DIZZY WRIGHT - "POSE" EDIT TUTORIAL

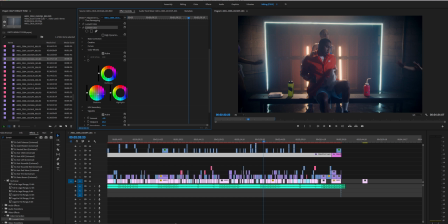2492s
So I just took this here, dragged it towards the blues a little bit, but not too far, but enough to where I got the little bit of the blue look in my shadows that I was looking for. From there, after I got that dialed in and right, this is where I added my vignette.
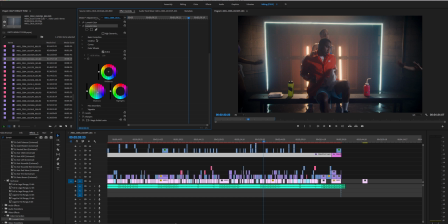2508s
So I came down to vignette right here under the lumetri, the same lumetri color still, vignette. I took it to a -1. I changed the midpoints. The midpoints usually come at 50 right here. I took it to a 25. Let me see if I can show you what that looks like. Let me take off this color up here so it moves a little quicker.
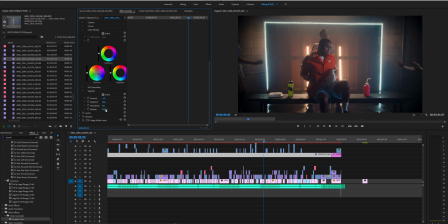2528s
So midpoint, if I were to take the feather all the way down, so there's no feathering because you're gonna want to feather your image. The midpoint is gonna be changed like this.
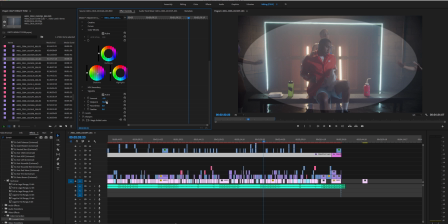2540s
So if I take it to 75, you'll see the midpoint change. Back to 0. So it's gonna be basically how tight in the middle your vignette is. 50 is standard, what it comes with when you start playing with the vignette.
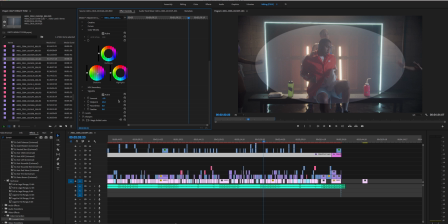2559s
I took it down to a 25, so it was not as tight here because there's 0 and then 25. Kind of a nice little happy medium there. The vignette amount is -1.
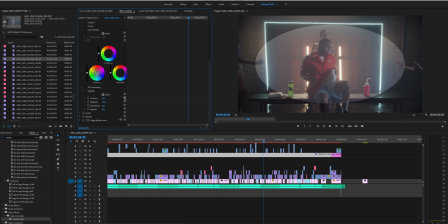2576s
If I were to reset that to show you guys what that looks like, 0, no vignette. Let's go down to a -1. So we have our vignette.
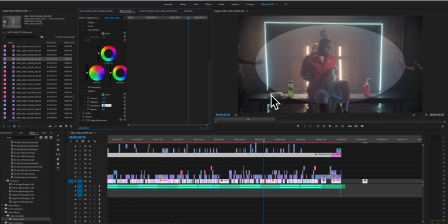2591s
Now obviously that looks ugly, but I also wanted to round it out a little bit, so I took it from 0 to 25 so it wasn't as oval shaped. Give it a little more of a round vibe. You'll see it change here. There we go. A little more round, a little more spotlight kind of look. And then you feather it out so you don't have these obviously ugly hard edges.
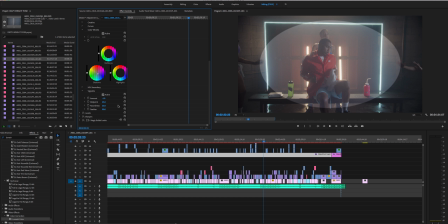2611s
Feathered it almost 100% to 90. And then you'll see that change in a second. It'll feather that, keep it all soft. And now you have this nice, soft, focused vignette that looks really good.
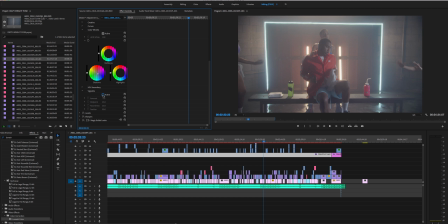2626s
So let's see if I can toggle it on and off for you guys. So there is, give it a second. Off, on, off, on. Just draws your eyes to the middle a little bit more. I'll attach the first color back on it.
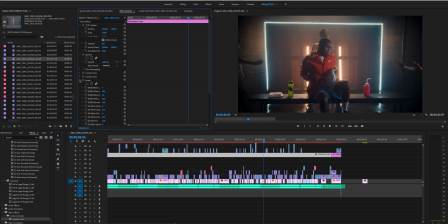2639s
Boom. Color game looking strong. Next, levels. I always apply levels to finalize my color as well. So with levels, the 3 main levels you're gonna play with are these top 3, the black, the white, and the black.
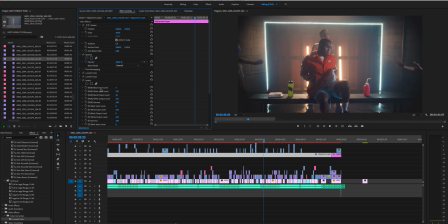2655s
And so let me see if I dry these out for you. Black input, white input, black output. So the higher you drag this number right here, the black input, the more it's gonna crush those blacks. So if I drag that way up, you'll see it here, change in a second.
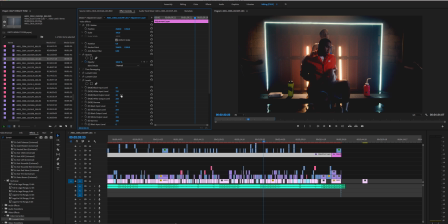2673s
So you can see that, crush the blacks. It's not what we're going for. We're looking to crush them a little bit, but not too much. So we'll leave it at an 8. Give it a second to load here.
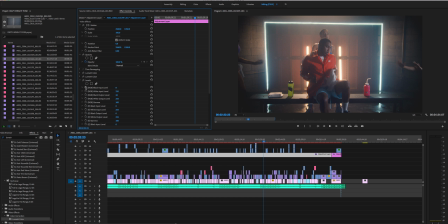2689s
Boom, good. The white input, like I said before when I was showing you guys this levels effect to create the flash, is just the brightness of those whites. So typically it sits at 255, and you'll see it kind of change, go back a little dimmer. I wanted the lights and the whites to really pop, not to be as flat.
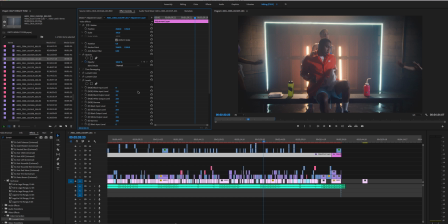2709s
So I just took it to like a 235. Just gives those whites an extra little boom, little burst, little pop. And then the black output level, the higher you drag this number, the more flat the blacks you're gonna get. So it's gonna look flat. So if I drag this to 0, you'll see it kind of, the blacks get crushed a little bit.
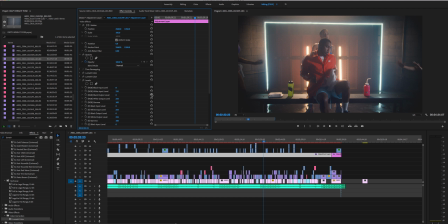2728s
You won't have this flat look. Let it settle in here. So boom, you can see that. Now if I were to drag it to 50, you'll see it get this very washed out flat look.
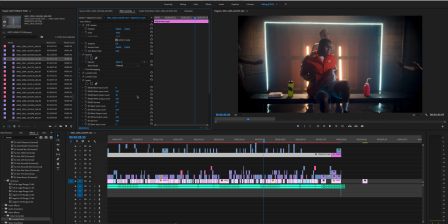2739s
And that's how you can add a little bit of a fade to your video. It's kind of like a little film fade.
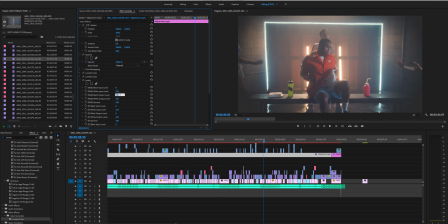2744s
There you can see the fade. So I wanted a little bit of a fade to kind of give it that retro vibe, nothing too much. So we'll put it at 20. Give it a nice, soft, subtle fade, nothing too aggressive, nothing too over the top.
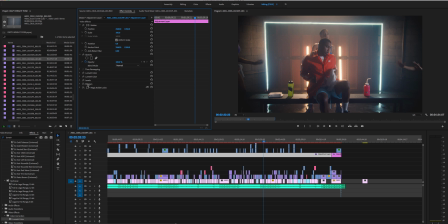2759s
Boom, good. After that, I sharpened it barely, just a hair. 5, added sharpening from the effects, just took it to 5. Just very, very small. And then the last thing I added was a Cosmo effect from Magic Bullet. So if I were to come into Magic Bullet,
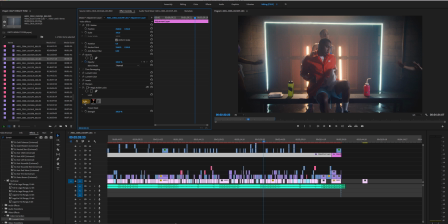2777s
I have a Magic Bullet plugin, and typically all I like to use for Magic Bullet is their Cosmo, a couple other things,
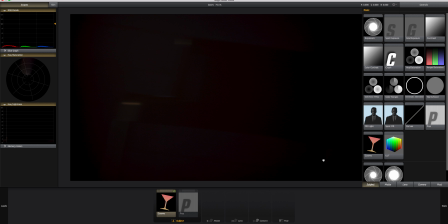2783s
but I just used under the subject Cosmo and added that on and took it to Skin Soften,
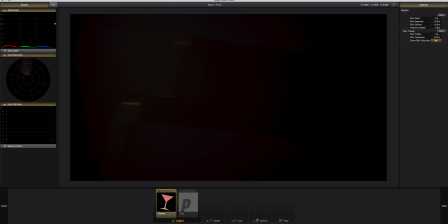2790s
like 15, Skin Squeeze 10, just very subtle, nothing too crazy.
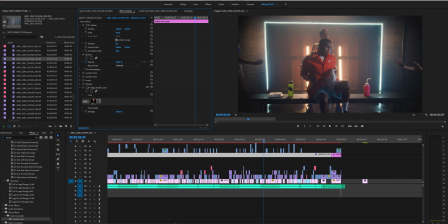2796s
And what that basically does is kind of softens. It's like a beauty filter for skin. So just attach that to the adjustment layer so that everyone's skin, especially the girls, it softened it a little bit.
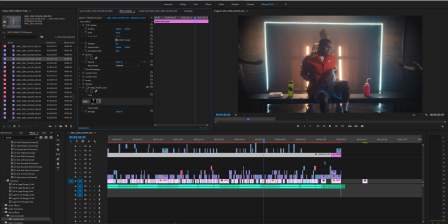2810s
It didn't look as hard and edgy. It just kind of give it more of a soft beauty glow and look to the people, to everyone's skin. And that's it right there. That you can see all those color effects. That is the color and different effects attached to this adjustment layer.
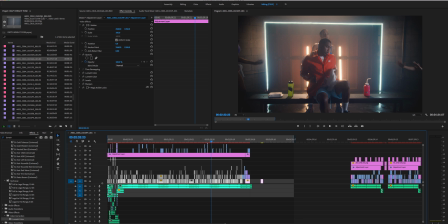2826s
And everything below that adjustment layer is affected. You can see all these clips up here over the adjustment layer.
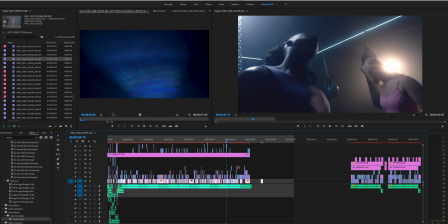2833s
Those are my lens filters, or the light leaks. I didn't want those to be affected by this adjustment layer. I didn't want them to be colored like I didn't want them affected by the adjustment layer.
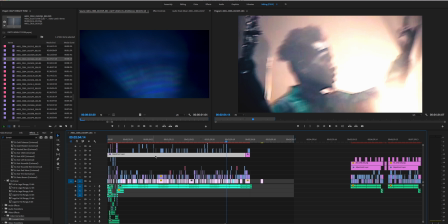2846s
With all those effects I have on the adjustment layer, I didn't want those light leaks to have those same kind of effects on them, so I put those over top of the adjustment layer. And that's pretty much it.
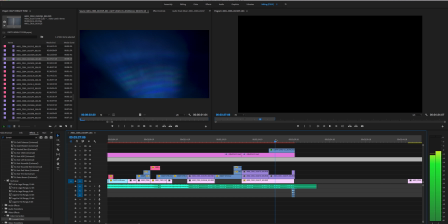2860s
Let me see. Yeah, light leak at the end.
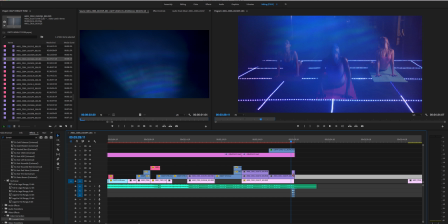2863s
And then to run it out, again, I just overlaid the pose sign here with a lighten blend mode.
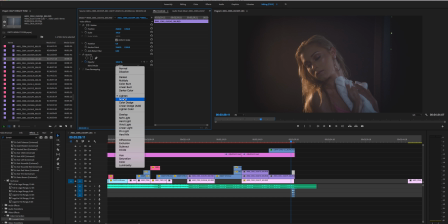2872s
My two favorite modes are lighten and screen. You can get funky with some of these other ones as well.
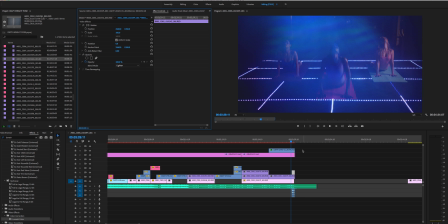2877s
I use them all. Just play around with them, see what they do. But I took that clip, added lightening to it, a lighten, and you can see it kind of comes over top here. And I have it move around, and then I have a sound, like a neon sign sound,
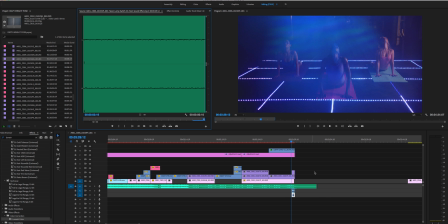2893s
and this little sound as it fades out, or dips out.
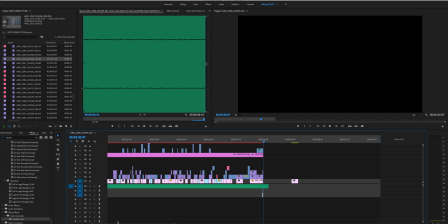2906s
Cool little ending, cap it all off, tie it back to the beginning with the pose sign. And that is my edit timeline and the color and effects
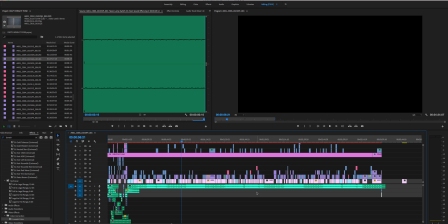2917s
and different things I use to edit this video for Dizzy Wright.
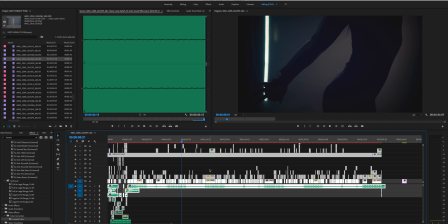2922s
Hopefully you guys enjoyed the video. You most likely did if you're watching this tutorial, because that means you want to know how I edited it, how I colored and did all those things. So appreciate you guys for purchasing this product, joining along, trying to better your skills and better understand how to edit, color, and do those things.
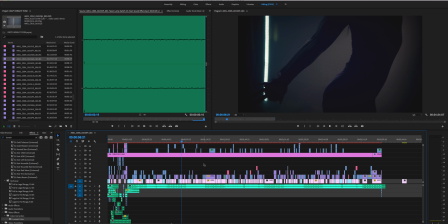2941s
I appreciate you guys so much, and I appreciate you guys who follow my work and always are nice and leaving compliments and all that good jazzy stuff. So again, hopefully this helped a lot of you guys,
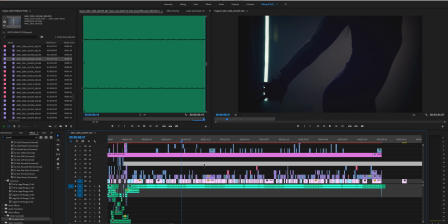2953s
and will give you guys ideas for the future of how to edit, color, and do your own music video timelines and stuff like that.
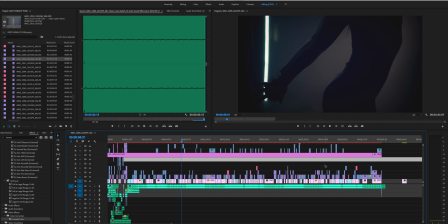2963s
Appreciate you guys. Keep working hard, keep creating every day, don't stop. The only way to get better is if you keep working. So have a good one, guys. Peace.